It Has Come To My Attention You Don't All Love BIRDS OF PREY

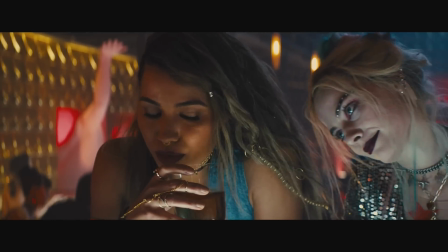8:19 At the start of the film, they're just five assholes who don't give a shit about each other.
No way to hide like Venice.
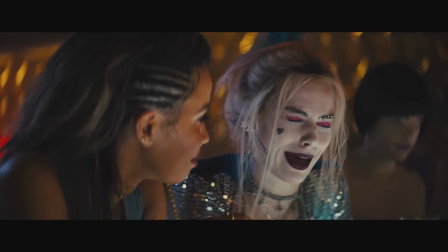8:26 Jackie has clown and bad eye makeup. Oof.
Who just so happen to keep crossing paths.
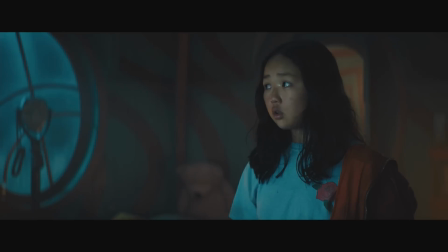8:34 But by the time their cross-purposes finally bring them all into the same room together, they realize they've got a common enemy, and that's how you kick off a third act, baby!
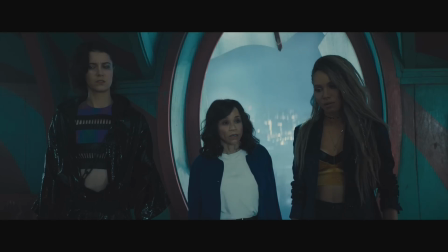8:41 We're gonna have to work together. Would you? Yeah.
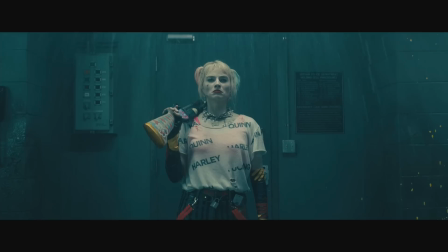8:46 If this sounds like a lot to keep track of, it's really not. Screenwriter Christina Hodson does a great job of keeping the plates spinning.
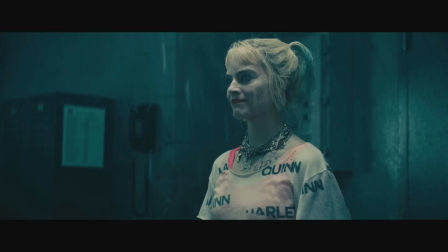8:53 The motivations are always crystal clear, and the momentum only moves forward, even during the flashbacks. In fact, I think the narrative structure is actually kind of amazing.
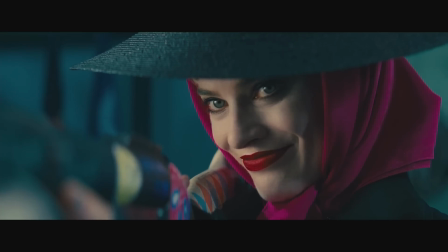9:02 The story is told in loose chronological order up until Harley Storm's police headquarters at the start of Act 2, and then it rewinds and shows us what all the other characters were doing up until that point.
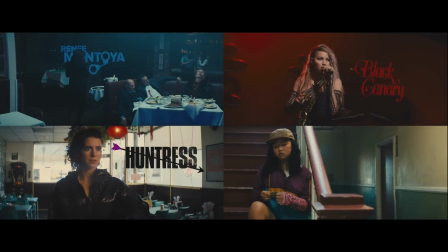9:10 It's a great way to introduce four brand new characters to the audience without letting everything drag on for too long,
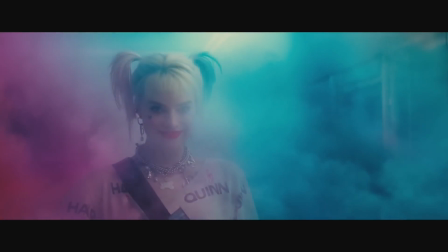9:16 by letting the audience know in advance about this upcoming narrative choke point. If you want to see what this looks like all diagrammed out, like one of those screenwriting YouTube channels, I'm not one for custom motion graphics, but I do have this from we could take a look at.
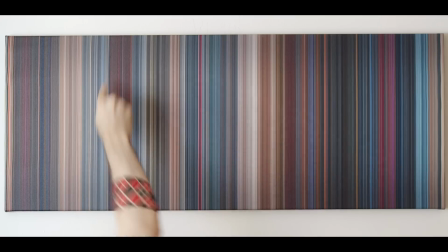9:29 All this is Harley's journey up until the point where she attacks police headquarters at the start of Act 2, and then she rewinds to a couple of days earlier and tells us all what Dinah Lance,
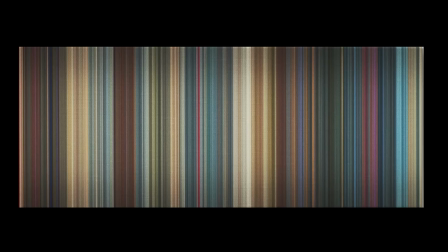9:38 Detective Montoya, and Cassandra Cain were doing up until that point. If you were watching the film in chronological order, the movie would look something like this.
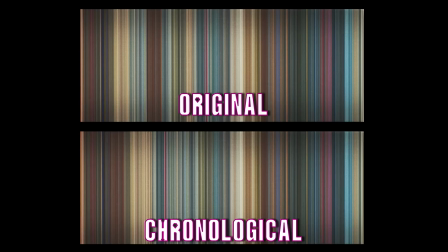9:47 Not necessarily any dynamite revelations, but I find the contrast interesting. Anyway, I'm convinced if somebody like Chris Nolan did it, there'd already be like a million YouTube videos about it.
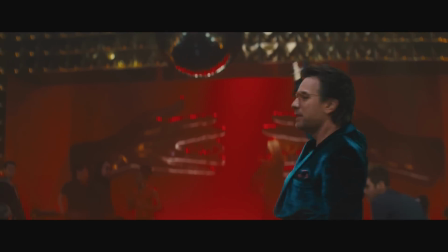9:57 The humor in this film is exactly my taste, and much smarter than I think most critics give it credit for.
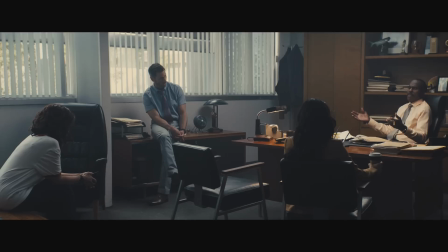10:02 Well, me dumb. I have a PhD, motherfucker.
There was one reviewer from blu-ray.com who didn't much care for Montoya's t-shirt gag.
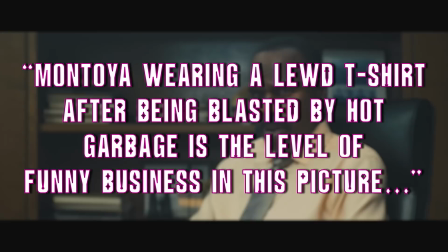10:10 Montoya wearing a lewd t-shirt after being blasted by hot garbage is the level of funny business in this picture, leaving birds of prey pretty dry when it comes to laughs.
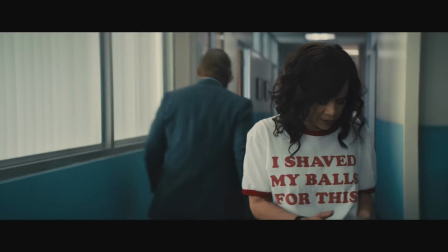10:19 Your mom's pretty dry when it comes to laughs. But see, look, the joke isn't that Montoya's wearing an I shaved my balls for this t-shirt. I mean, I laughed. But that's not the actual punchline. That's only the setup.
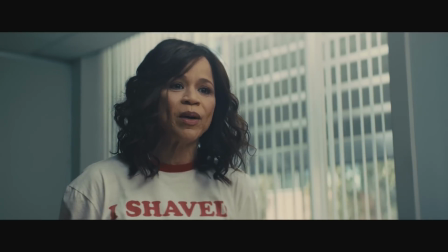10:31 The punchline comes at the end of the scene, after you've already forgotten all about Montoya's shirt,
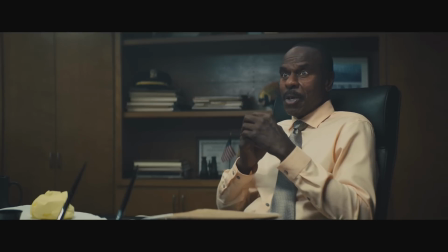10:36 when the police chief looks at her and says, And Miss Montoya, we do have a dress code. They do it again later in the film.
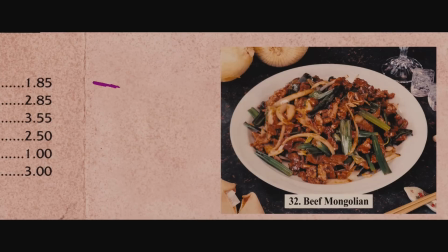10:44 The punchline isn't when Harley insults Doc's cooking.
You always want extra chili with number 32, so you don't have to taste his cooking.
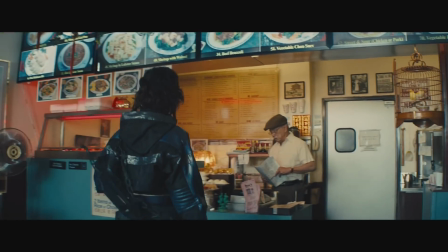10:51 The punchline comes two scenes later, when Huntress walks in and says, Give me number 32.
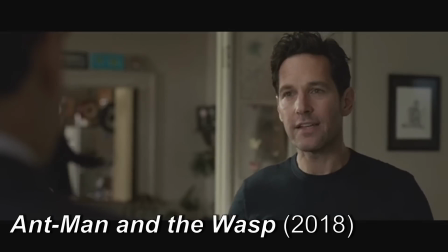10:57 Mild.
That's planting and payoff. Other movies try to do this too, but it often comes off just forced and tired.
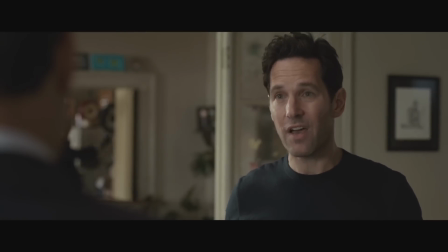11:04 Hey, you try and entertain a ten-year-old when you can't leave the house. You know the lengths that I've gone to? Close-up magic.
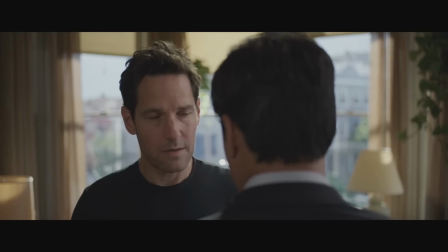11:12 And then at the end of the scene...
How'd you do it, Scott? Do what? The car trick.
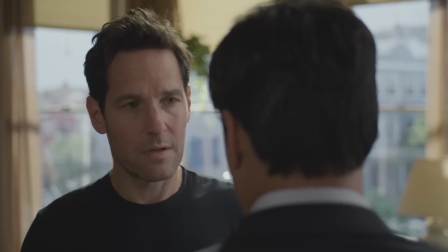11:18 But it's a punchline without any emotional honesty. This isn't speaking to anything that's ever actually happened to someone in real life.
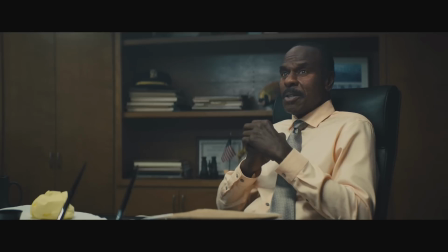11:26 Seriously?
Whereas you can definitely tell that Hodson's been lectured by a man with half her talent about her choice of wardrobe before. Speaking of wardrobe, can we talk about costumes for a sec? The one and only thing that I remember from my high school art classes is that silhouettes are usually the first thing that the eye notices.
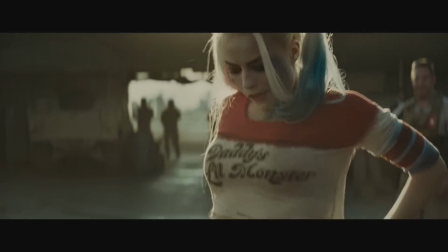11:42 And when you look at the silhouette of Harley's costume from Suicide Squad, it seems pretty clear to me that Margot Robbie's body is meant to be the costume.
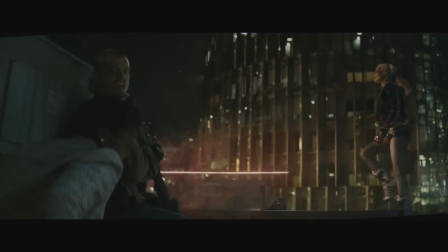11:49 Like, it's literally just a skin-tight raglan in short shorts. I guess sometimes they put her in a jacket, but that feels like it's just an excuse to give her something to take off. Now, I know you could make the argument that there's an in-universe explanation for why she dresses so aggressively for the male gaze.
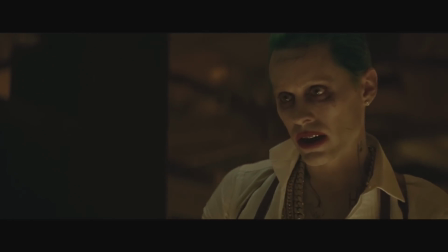12:04 Namely, that she does it for the benefit of the Joker. But there's very little in the actual text to support that. To use my new favorite euphemism.
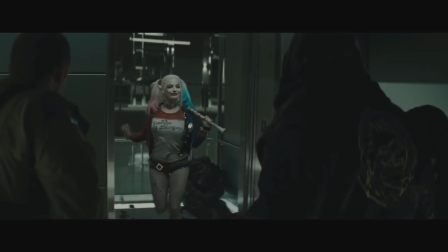12:11 All the movie seems to suggest with any clarity is that low angle shots of bicolor booty shorts tested really well with at least one of the four quadrants.
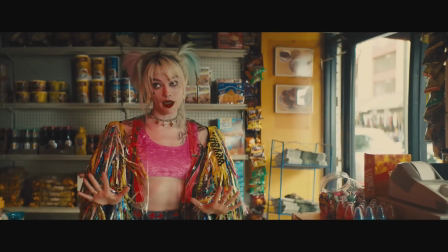12:19 By contrast, in Birds of Prey, Harley's outfits feel like real extensions of her personality, to say nothing of the glorious silhouettes.
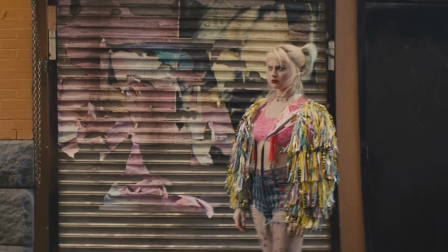12:26 And even though she's actually showing about as much skin as she did in Suicide Squad, it's never in a way that's meant to fetishize her body.
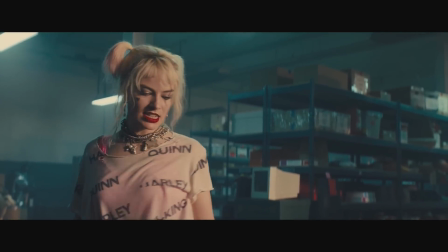12:32 These outfits make her look more comfortable, not less. You can actually wear this stuff in a fight.
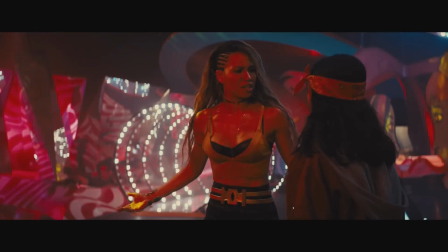12:37 You might look kooky, but you won't be picking bloody sequins out of your thigh gap for a week.
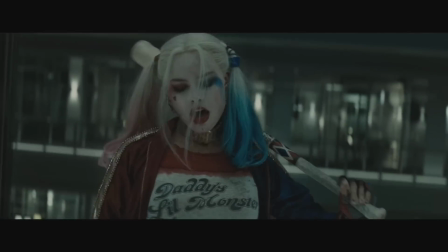12:45 Ugh, that was uncomfortable just to say.
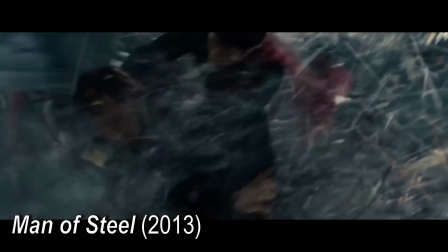12:48 Speaking of fights, I don't know about you guys, but I'm getting real tired of weightless wonders battling it out in Bryce 3D for 20 minutes at the end of every superhero film. The fight scenes in Birds of Prey are the total antithesis of what you get in your typical DCEU CGI slugfest.
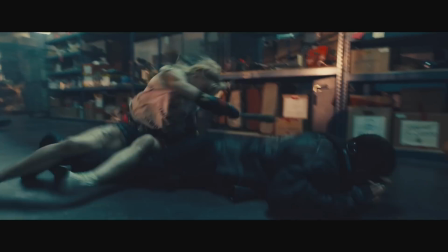13:04 Gimme Harley smacking people with a baseball bat over all the caped crusaders of this godforsaken universe any day.
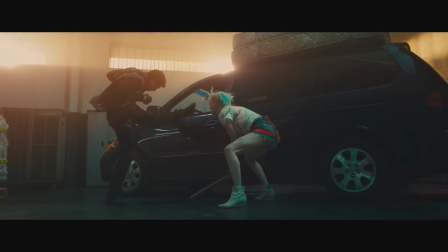13:09 I winced more at Harley's two leg breaks. and by two leg breaks,
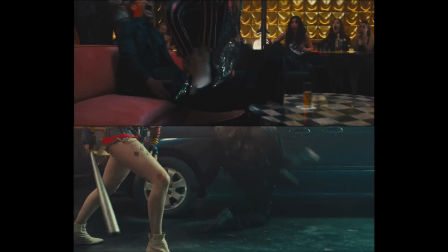13:13 I mean two instances in which she breaks a grand total of five legs, than I did throughout the entire last act of Man of Steel.
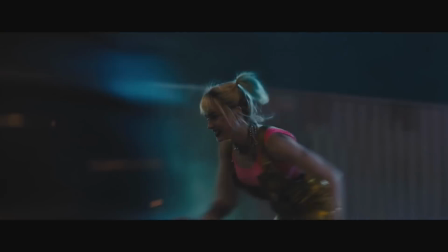13:20 I want to single out the finale in particular, not even the booby trap fight, but the roller skate chase sequence that comes after, as one of my new favorite superhero action sequences.
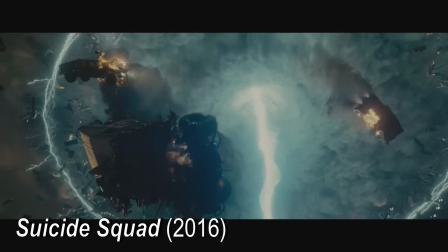13:29 It's weird to me how even diehard fans of the superhero genre will mock the ubiquity of big CGI sky beams and mocap villains,
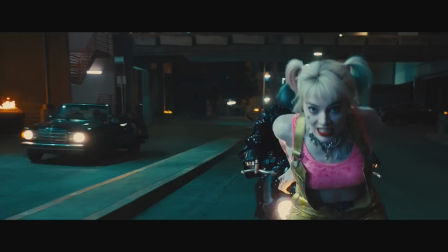13:36 but the second you give them a grounded action sequence that plays out on an aggressively human scale with minimal superpowers and no sacrificial martyrs,
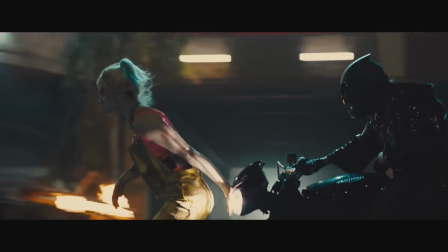13:43 everybody whines. The real tell for me is that I can recall, almost beat for beat, all the dramatic reversals in this chase.
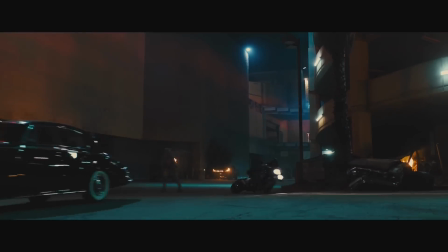13:51 Harley gets knocked down right up front, but then Huntress whips her back into the fight, she catches up to Roman, navigates her way from the back of the car to the front.
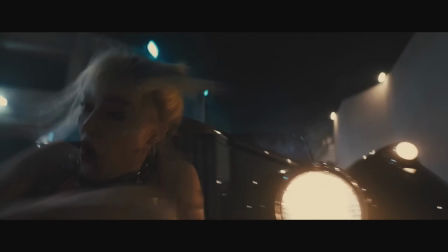13:57 I remember everything that takes her either one step closer or one step further away from her goal. Compare that to the end of, say... Endgame. Now I know plenty of fanboys will be able to recount the finale of Endgame shot for shot,
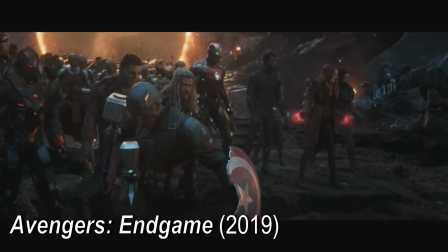14:11 but all I remember is a list of things that happened, not how the sequence actually played out.
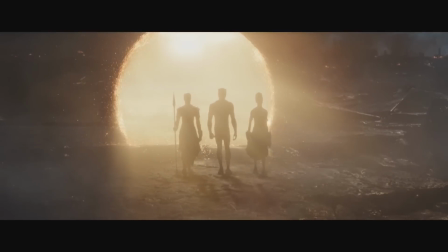14:16 Like, we all remember when Cap picked up the hammer, and reinforcements arrived, and the woman had their group shot for no canonical reason whatsoever,
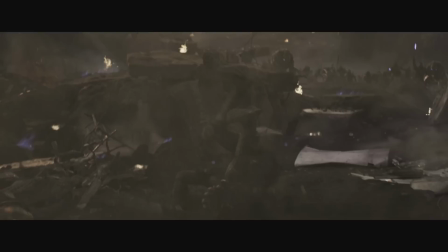14:23 and it's not that nobody can recall the sequence, it's that the sequence doesn't matter, because none of these events constitute a dramatic reversal.
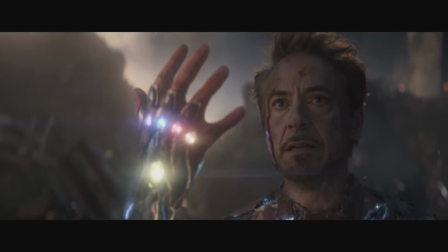14:30 It's all just weaponized nostalgia masquerading as dramatic tension. Something else my script consultant noticed was that Harley tends to do a lot of throat jabs.
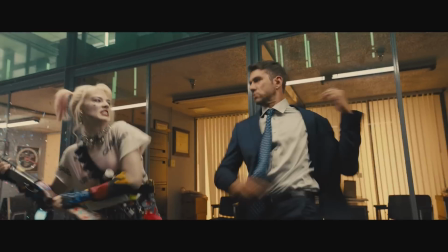Is this just a convenient finisher? Or is the film actually commenting on Harley's desire to silence the men who would seek to stand in her way? Well, it works whether it's intentional or not, and I think that's pretty cool. I can count on one hand the number of times I thought a superhero film was actually trying to imbue the themes into the fighting style of one of its characters.
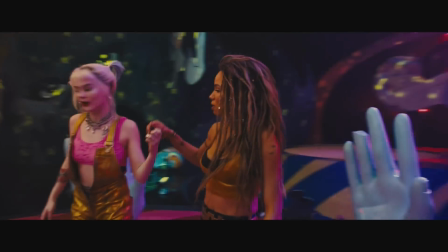15:05 You'd love to see it.
Handsome? Yeah.
Part 2. I'm not mad, I just want to balk. So I get out of the theater after my first screening of Birds of Prey, and I go online to see what other people have been saying. And the reception seems… pretty lukewarm. Lots of damning with faint praise. There seem to be a lot of critics who will like golf clap Margot Robbie's performance and then offer these really snooty critiques about absolutely every other element in the film. And I mean, subjectivity is subjectivity. You're gonna like what you're gonna like, but I swear I can tell when these critiques aren't being offered in good faith.
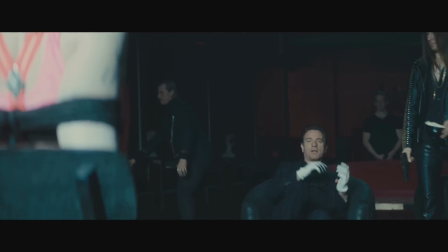15:40 Every armchair analyst in the movie business knows that writers are supposed to show, don't tell. And one of the first criticisms I heard about the film was that Harley's voiceover in the first act does way too much telling at the expense of showing.
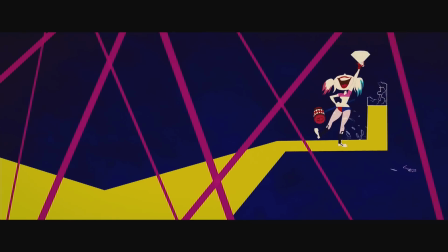15:52 I was the brains behind some of Mr. J's greatest stunts. Not that he let anyone know it.
And here, look, I know Save the Cat has a lot of great tips in it. I know your screenplay wouldn't be the same without it. But the thing is, it's entirely possible to both show and tell at the same time.
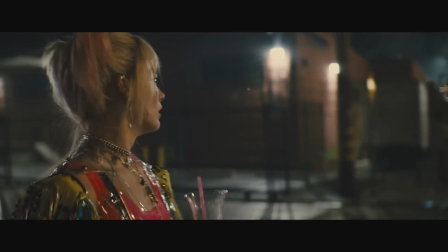16:13 When Harley tells us all about her infamous criminal exploits, the movie's actually showing us that she's an extremely unreliable narrator.
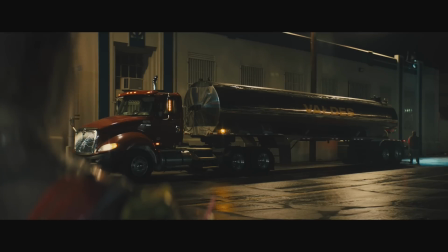16:21 And luckily for me, I have all my best ideas drunk. I have the best idea.
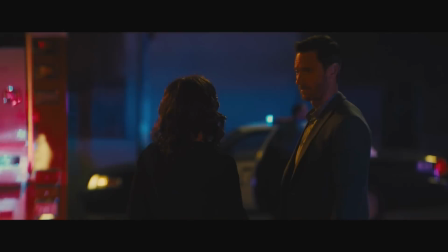16:28 See, look, not five minutes later.
Holly Quayne just called open season on herself.